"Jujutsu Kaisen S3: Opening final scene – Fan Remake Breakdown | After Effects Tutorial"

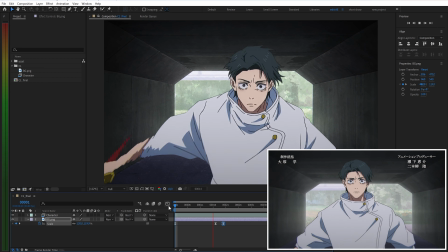1s
In this tutorial, we'll recreate 3 shots from Season 3 of the anime Jujutsu Kaisen.
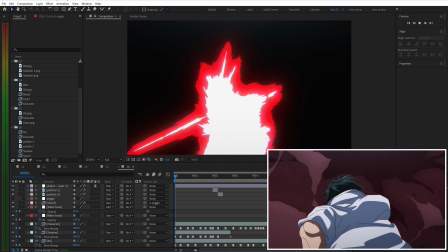6s
From dynamic camera movement to energy/effects, we'll break down the full compositing process step by step in After Effects.
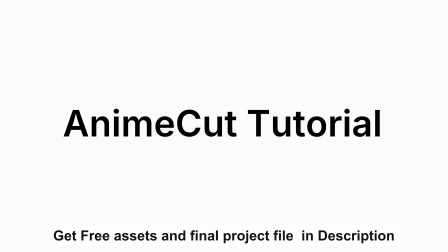13s
All the assets and the final After Effects project file are available in the description for you to download.
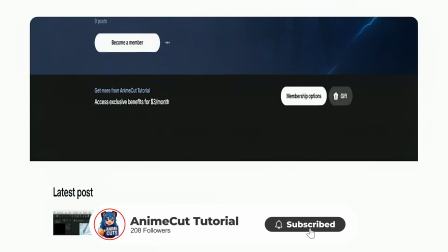19s
If you enjoy the video, don't forget to hit like and subscribe to support the channel. Now, let's get started.
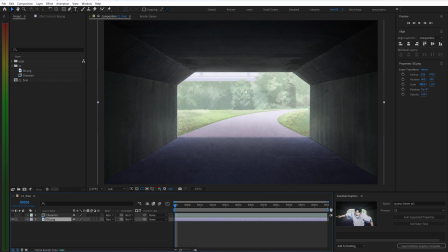26s
For the first scene, it's quite simple, as we only need a background under the bridge along with these character animation frames.
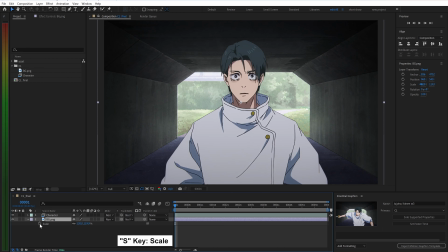34s
To complete this shot, we'll set scale keyframes for the background to simulate a camera zoom effect.
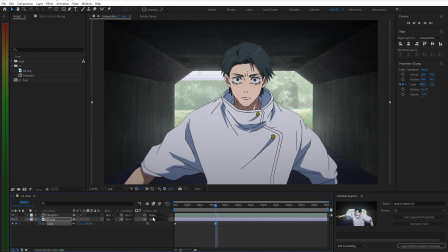39s
For the first 17 frames, I'll have the background zoom out slightly, then hold it for about 3 frames,
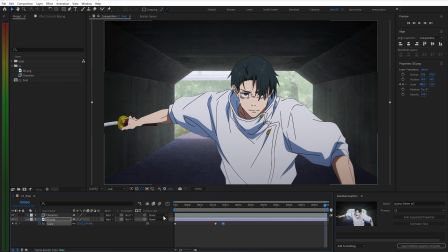46s
and starting from frame 20, the camera will suddenly zoom back in, as you can see here.
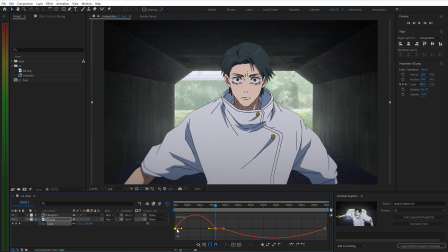54s
Finally, I'll select all the keyframes and press F9, then go into the graph editor to fine-tune the motion for a smooth and natural transition. Now let's take a look at the result.
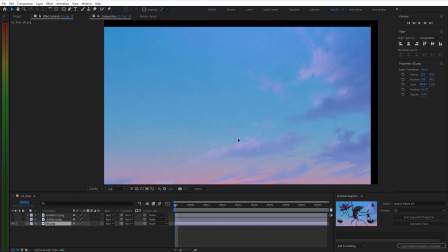70s
For the next scene, we'll need a sky background layer and a cockroach layer like this.
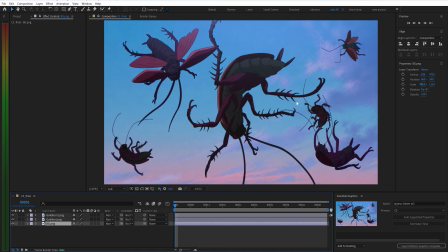75s
To make the movement look more natural, I'm going to separate the large cockroach in the middle so it's easier to animate later. First, open the position property and create 2 keyframes at the beginning and the end.
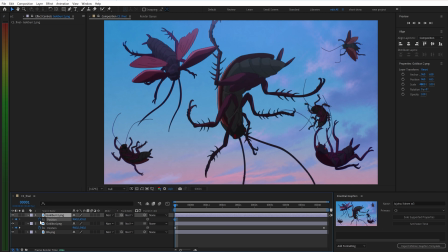93s
Do the same for the center cockroach layer, but increase the movement amplitude a bit to create a sense of depth. Now for the color grading, I'll duplicate the layer and rename it for better organization.
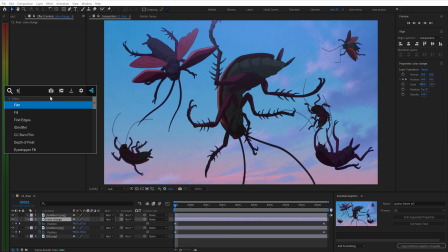111s
Use the fill effect to add a purple tint, then apply deep glow to create a colored aura.
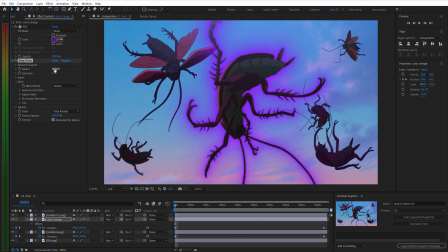116s
Lower the radius and slightly increase the exposure as needed, and you can also add a bit of blur for a smoother look. For the other layer, simply duplicate it and paste the same effects to save time.
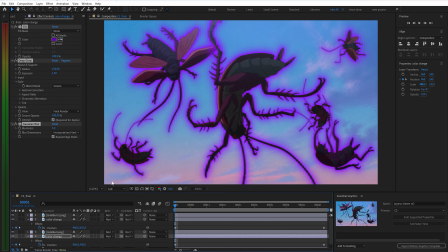Finally, select both color effect layers and keyframe the opacity so the effect fades in just like the original.
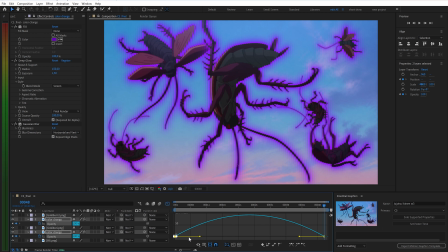144s
Remember to press F9 for all keyframes and adjust the graph so the influence leans toward the end for a more organic motion.
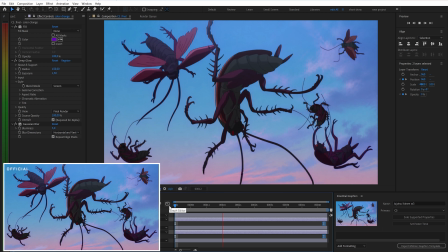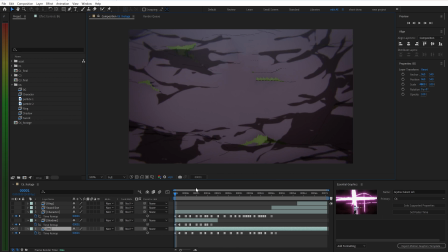159s
For the third scene, instead of a static background, you'll need a series of animated background frames like these. Similarly, I've already prepared the character frames and detailed keyframes for the shadows.
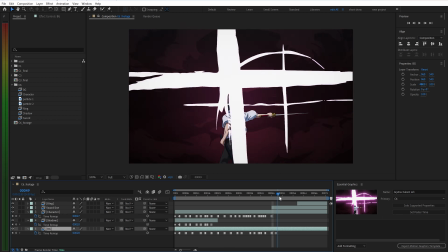174s
We'll also need hand-drawn sword slashes and air ripples. Once the basic layout and keyframes are set, this is what the scene looks like.
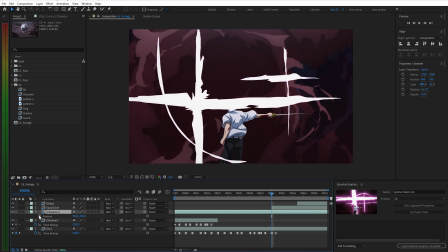185s
Let's get started. At frame 46, I'll add some movement by keyframing scale and position to shrink the character down.
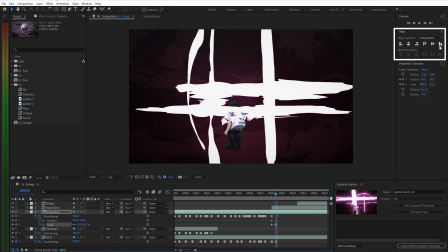194s
A quick tip, use the Align panel to keep the character's base aligned properly.
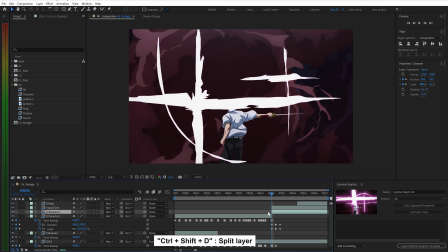204s
I'll split the layer at frame 46 and move it to the top.
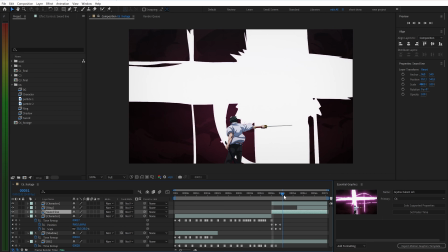208s
Do the same for the slash layers at frame 53 to keep the layer order correct.
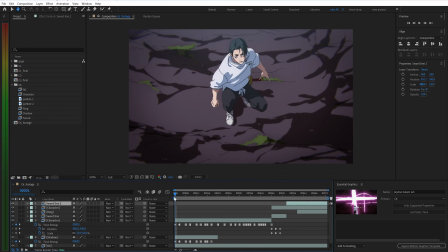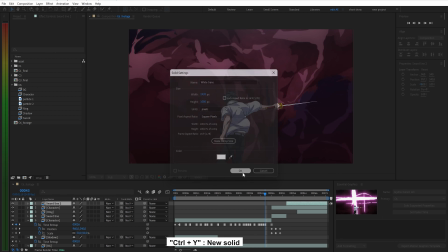221s
Next, at frame 43, I'm adding a white solid for a flash transition.
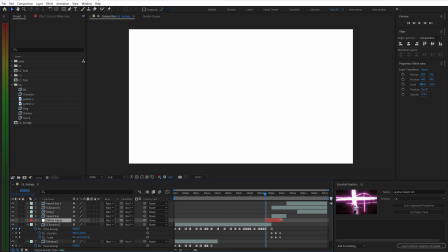227s
Place it above the character and animate the opacity to fade out. Duplicate it, set the opacity to 60%, and change the blending mode to overlay for a punchier look.